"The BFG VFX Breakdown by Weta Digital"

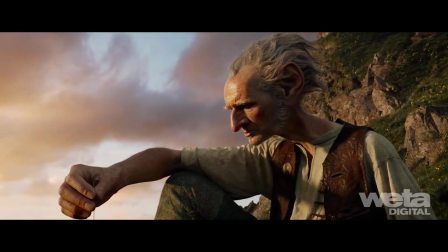508s Truth to tell, just a dribble of despair.
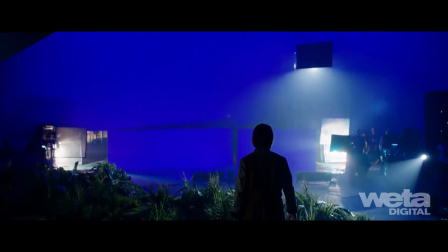514s
Elements from blue screen sets were incorporated into the beautiful giant country, and the even more magical dream country, with its flitting dreams and incandescent sky.
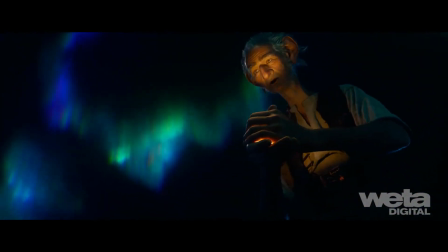523s
Our Manuka renderer helped us create very subtle natural light effects throughout the film. The dream cavern is lit by hundreds of dreams in jars.
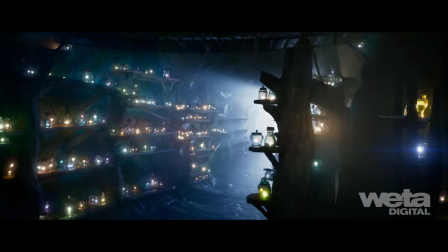533s
Artists could control their glow in order to alter the mood, as well as control the density of the smoked-up atmosphere to give the cavern a homey, slightly magical look.
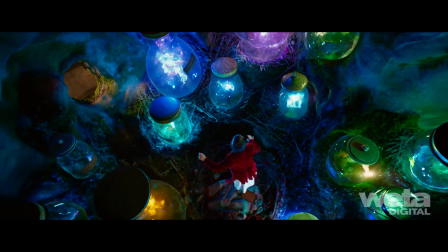541s
For the dreams themselves,
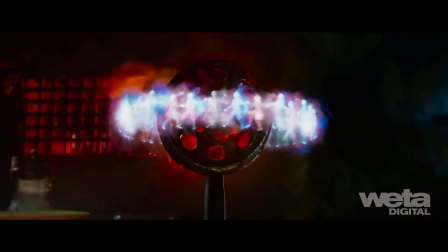543s
we built a procedural rig comprised of light-emitting volumetric simulations and twinkling particle systems that reinforced and reacted to the animation content of each dream.
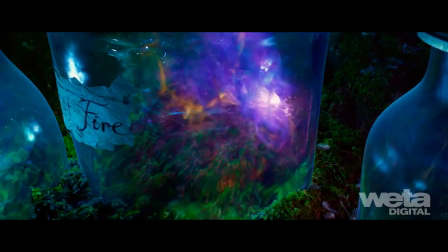553s
Artists developed compelling imagery that suggested narrative without ever becoming too figurative,
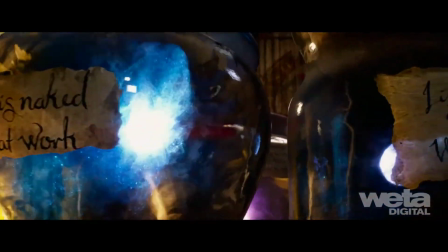558s
allowing the audience to connect to the individual stories without feeling like they had to fully understand them.
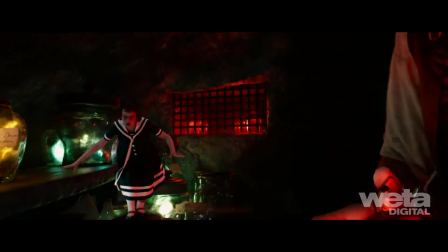566s
Despite its inherent storybook qualities, the BFG is a film of small moments.
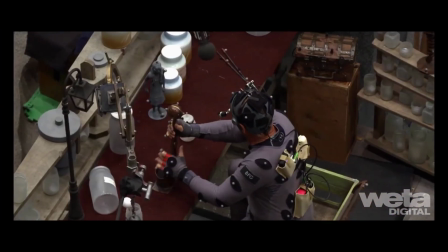571s
Forging the film as one visual effects live action team on set with a single integrated workflow meant
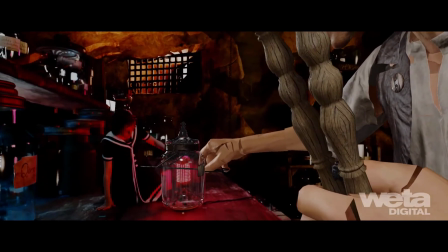577s
the spark the actress created under the guidance of the director was faithfully transferred to the big screen.
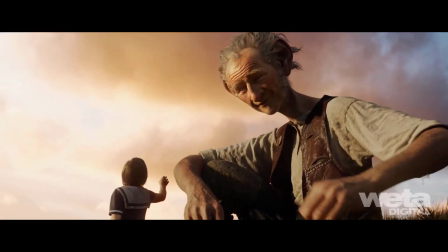582s It be time, BFG.